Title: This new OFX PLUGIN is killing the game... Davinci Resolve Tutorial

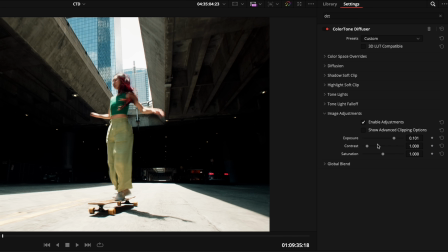So you can control your exposure there, your contrast, your saturation. Personally speaking, I'm not gonna ever use these. I would rather use the basic controls that we've got in the primaries, for example. I'm not going to really touch these, but if you wanna play with these, then go on.
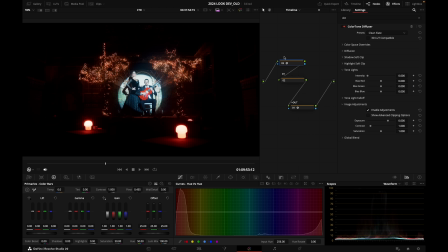Now let's have a look on another image what we can do with that effect. So, all right, let's say that I want to soften my image.
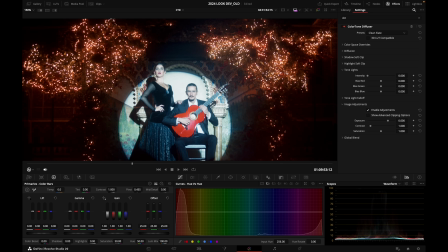Let's zoom in for YouTube so you can have a better look at what I'm doing here.
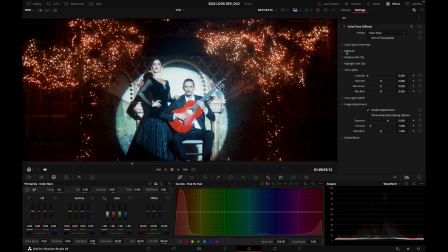And I'm going to go into my diffusion. Let's pull it back a bit, okay? So before, after.
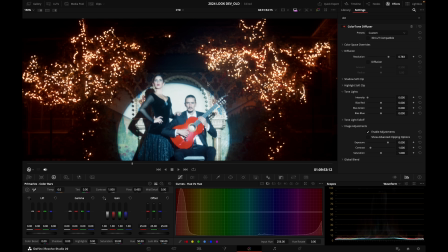So I'm losing some sharpness into my overall image, but it's doing it in a nice organic way.
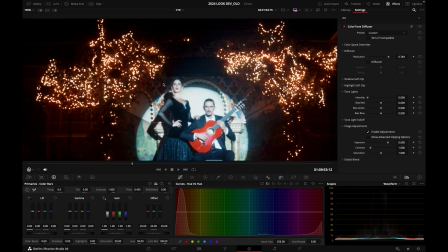You see how the little lights here, the little light bulbs here are blooming a little bit
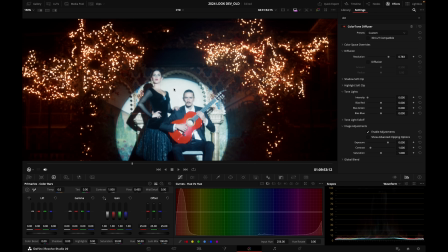with that operation. I'm such a fan of it. Then you've got diffusion. So again, like I said, let's add a bit of it. Okay, so by default already, wow, look at that, pretty cool.
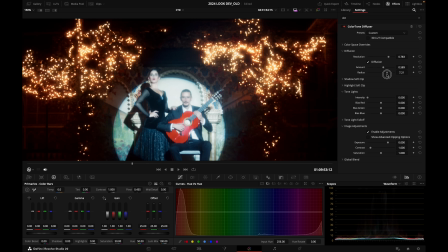I can increase again the amount, the radius, all right. But look, I mean, so with three little sliders, which are resolution, then you've got diffusion, and then you can control the amount and radius. Wow, I mean, the texture that you can create with that, really, really good.
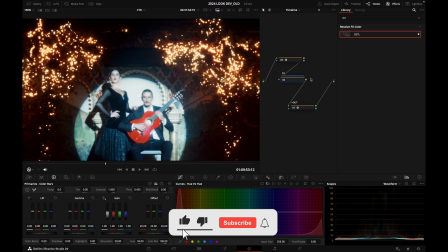And if I want to top it off with some grain, then I can add a node, all right?
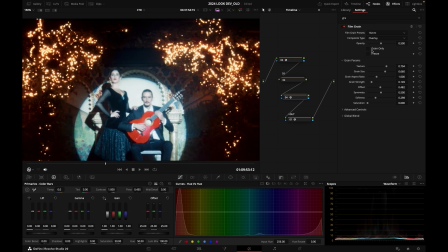Add a bit of film grain before, after.
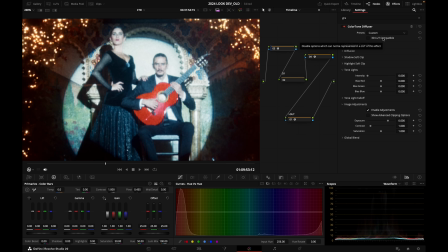And it can be quite a good idea to balance the softening of an image with adding a bit of grain. That can usually produce some pretty cool results. So before, after.
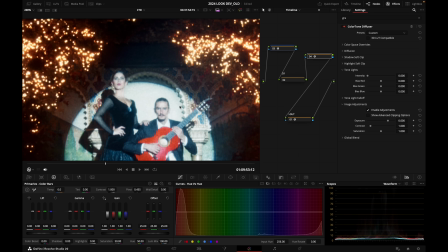Before, after. Look at that.
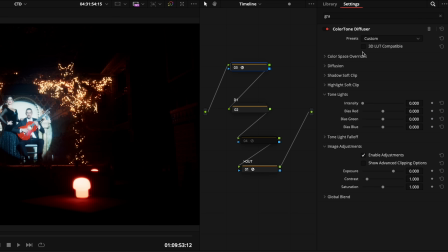There is also a checkbox right there which allow you to make it 3D LUT compatible.
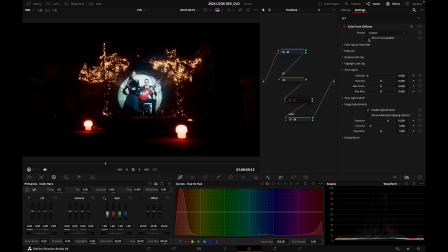And if you tick that on, it's going to deactivate all the spatial effects, so all the reduction of resolution, diffusion, all that, because it's based on the surrounding pixels in your image.
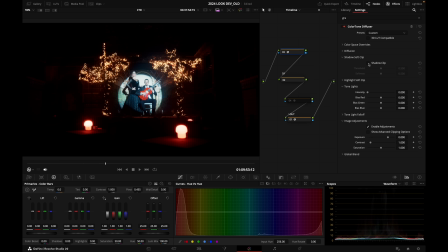But if you add some shadow soft clip, for example, it's going to take that into account to create a LUT, for example. So if I want to raise my black point like so, well, it's going to remain in the LUT, okay? So to sum it up, I think this new ColorTone Diffuser OFX is brilliant. Personally speaking, I would use it for the diffusion characteristics, so resolution and diffusion. Also, for the shadow and highlight soft clip. Why not? I think these controls are pretty nice. I hope that you enjoyed this new tutorial. Tell me what you thought about it down below in the comments. Tell me also for what application you are using it, because you can come up with some pretty interesting looks or feel with that new plugin. Also, leave a like to the video, subscribe to the channel to not miss the future videos that I'm going to make, and also subscribe to my Instagram account to see what kind of projects I'm working on as a professional colorist. And I will see you in the next video. Well, bye for now. Salut, prenez soin de vous.